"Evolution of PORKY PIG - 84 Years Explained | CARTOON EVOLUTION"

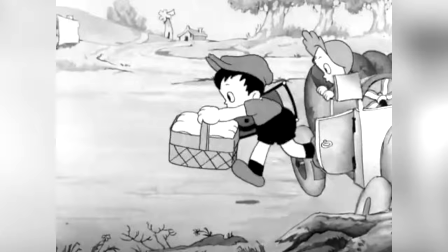Assigned to develop a new character, animators Tom Palmer and Earl Duvall created Buddy,
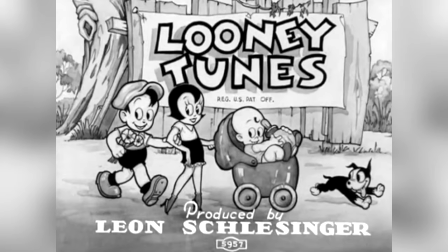a character who has been described as Bosco in a white face.
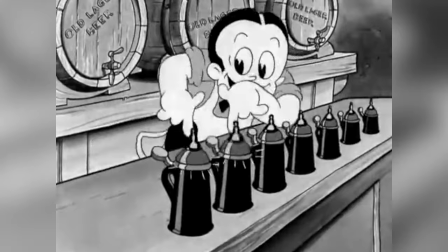Unfortunately, while Buddy was the second headliner of the Looney Tunes, he didn't manage to capture the audience as Bosco had, with many finding him to be bland.
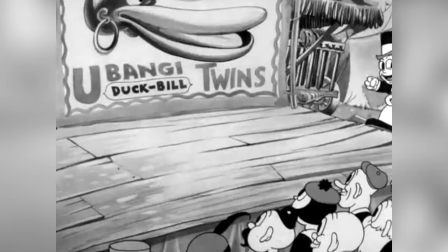Animation historian Michael Barrier would even refer to his shorts as desperately unfunny.
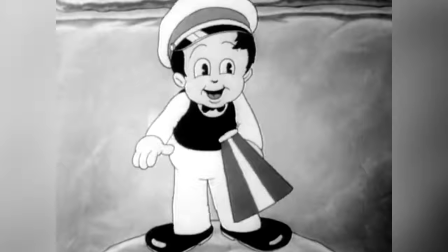Animators were tasked to redesign Buddy multiple times, with Frizz Freeling and Ben Hardaway each taking a shot.
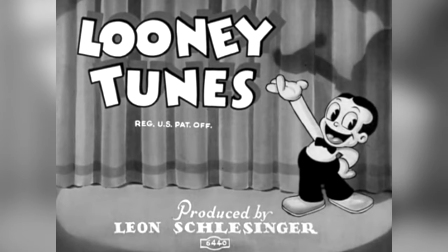In a last ditch effort to win over or perhaps deceive the audience, Hardaway's version was an undeniable imitation of Bosco.
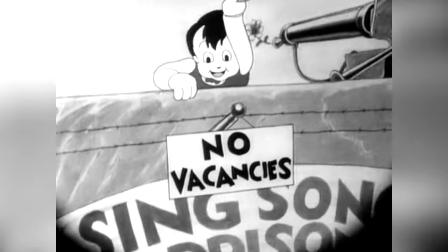As put by animator Robert Clampett, after five years of Looney Tunes,
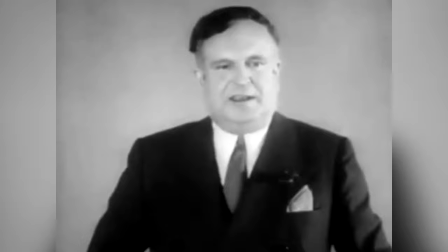Leon still didn't have one well-known cartoon character and it was becoming a bit of a crisis.
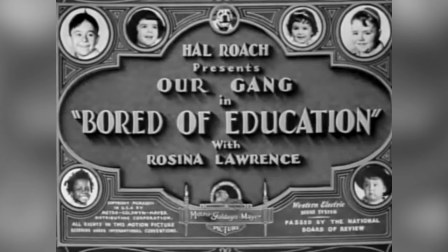Schlesinger, hoping to spawn one or two standout characters by appealing to popular interests, Cunningly devised a plan to have his animators concoct an animal version of Hal Roach's then highly successful Our Gang Serial,
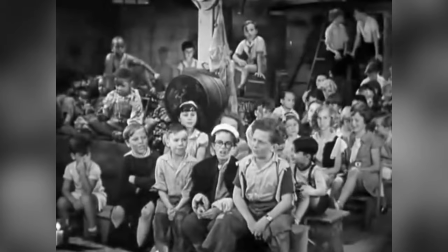perhaps better known today as The Little Rascals, which followed a group of poor neighborhood children's adventures.
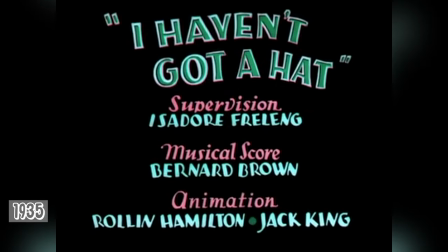The resulting short was 1935's I Haven't Got a Hat,
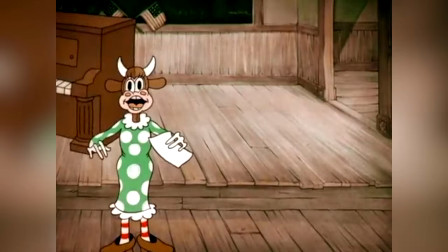which introduced a plethora of rascally children characters taking part in a school talent show.
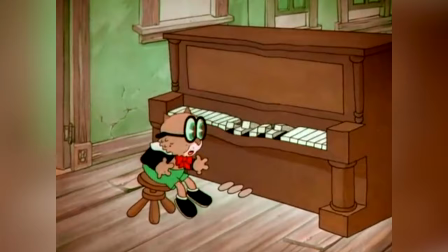They were Beans the Cat, Little Kitty, Oliver Owl, Ham and X, and Porky Pig.
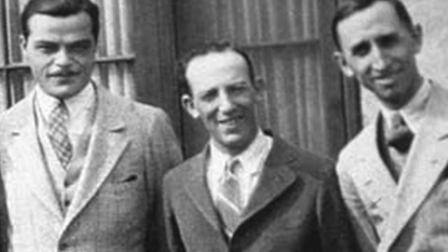Frizz Freeling, who directed the short and is commonly considered Porky's creator,
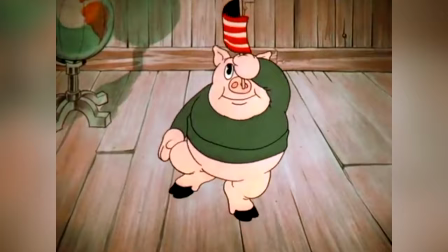would note in his autobiography that he had attended school with two brothers nicknamed Porky and Piggy, which inspired the name of the character. Clampard, however, claimed that he christened the character, noting that the names Ham and X immediately made him think of Pork and Beans,
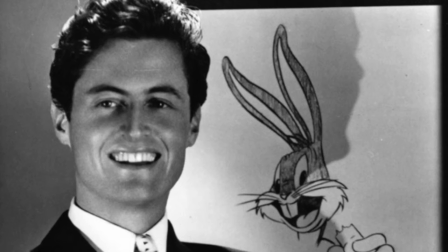inspiring both Porky Pig and Beans the Cat in one clean swoop. Clampett's claim, however, should be taken with a grain of salt, considering that he has infamously been accused of being a shameless self-promoter by colleagues and an egotist who took credit for everything by voice artist Mal Blank.
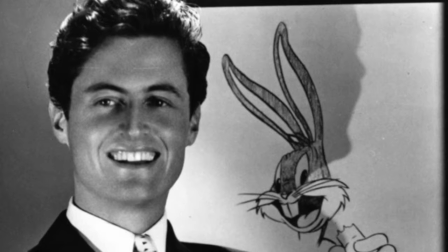Many animation historians have even questioned the validity of many of his personal claims.
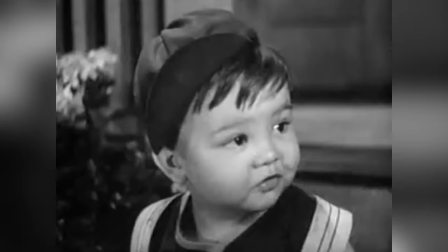It's also worth noting that, likely coincidentally, a character named Porky debuted in the Our Gang shorts that same year.
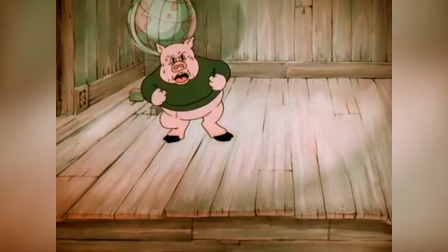Porky debuts in the short as a fat and temperamental piglet, and while his design would change drastically in later shorts, his stutter was there from the very beginning.
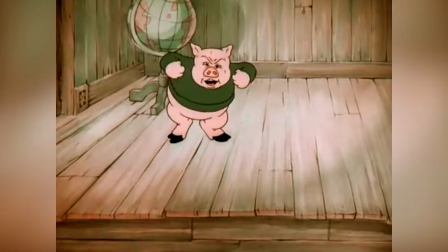While it's been suggested that popular stuttering comedic actor Roscoe Aetz inspired Porky's speech disorder,
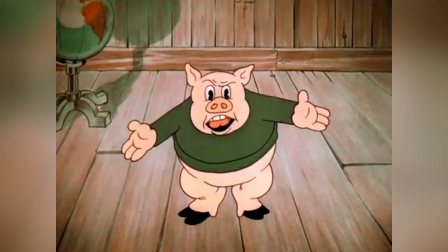Freeling would note, I used the stuttering because I thought it would give him something different, some character.
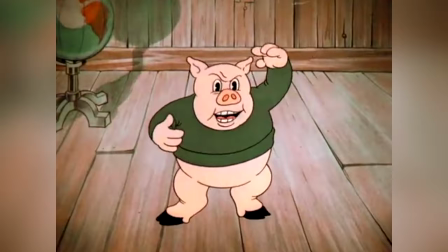Actor Joe Doherty, who was a natural stutterer, was the original voice of Porky, though his recordings would be spared for comedic effect.
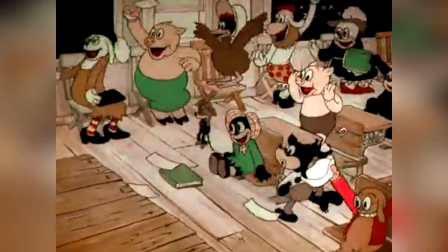When the short debuted to audiences, it was an enormous hit.
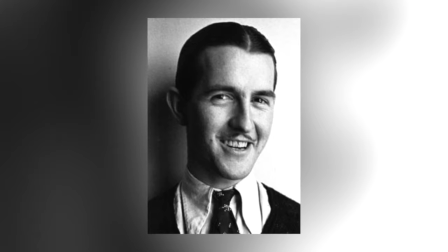Animator Robert McKimpson, who claims to have animated Porky's first scene, despite not being credited,
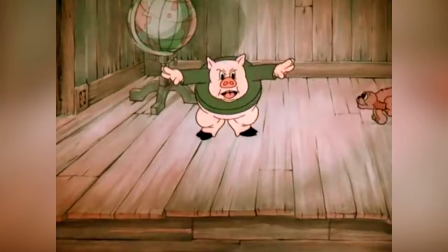would note that audiences got the biggest wallop out of the stuttering pig, and so he decided to make a character out of him.
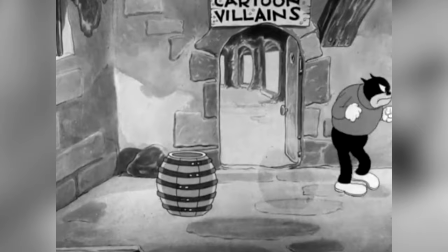Strangely, however, it wasn't Porky, but Beans,
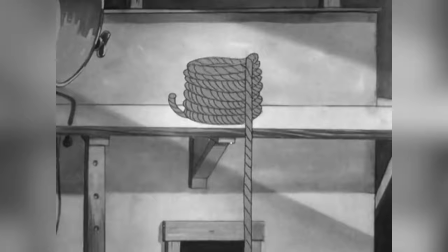who was initially groomed to be the studio's next star and would become a minor success in Looney Tunes between 1935 and 1936,
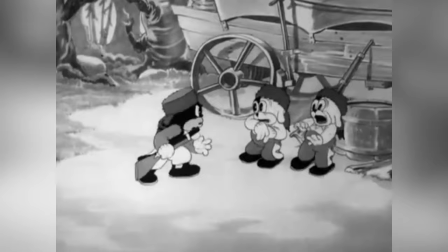in which time he appeared in a further 10 shorts. To make his shorts more interesting and in an effort to bolster their roster of characters,
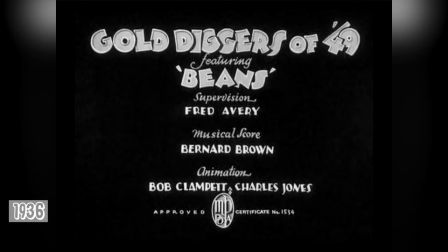animators would pair him with other characters from the Looney Hour gang in supporting or cameo roles.
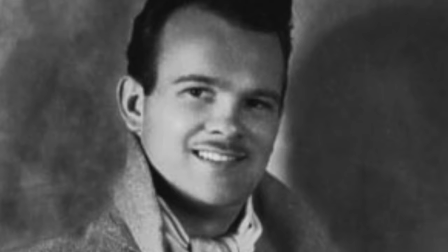1936's Gold Diggers of 49, for example, the first cartoon directed by Schlesinger's latest acquisition,
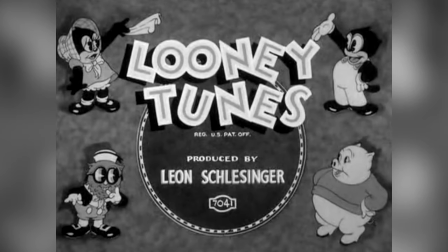the soon to be legendary Tex Avery, would feature many members of the gang.
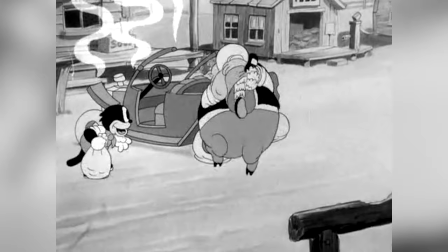Here, Avery used Porky as a supporting character, and made him an enormously fat adult, and strangely, the father of Little Kitty.
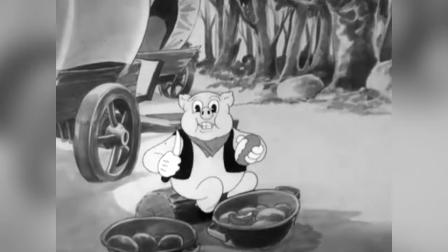Following Gold Diggers, Porky would be paired with Beans in a number of shorts, over which time he would change from child to adult, depending on who was animating at the time.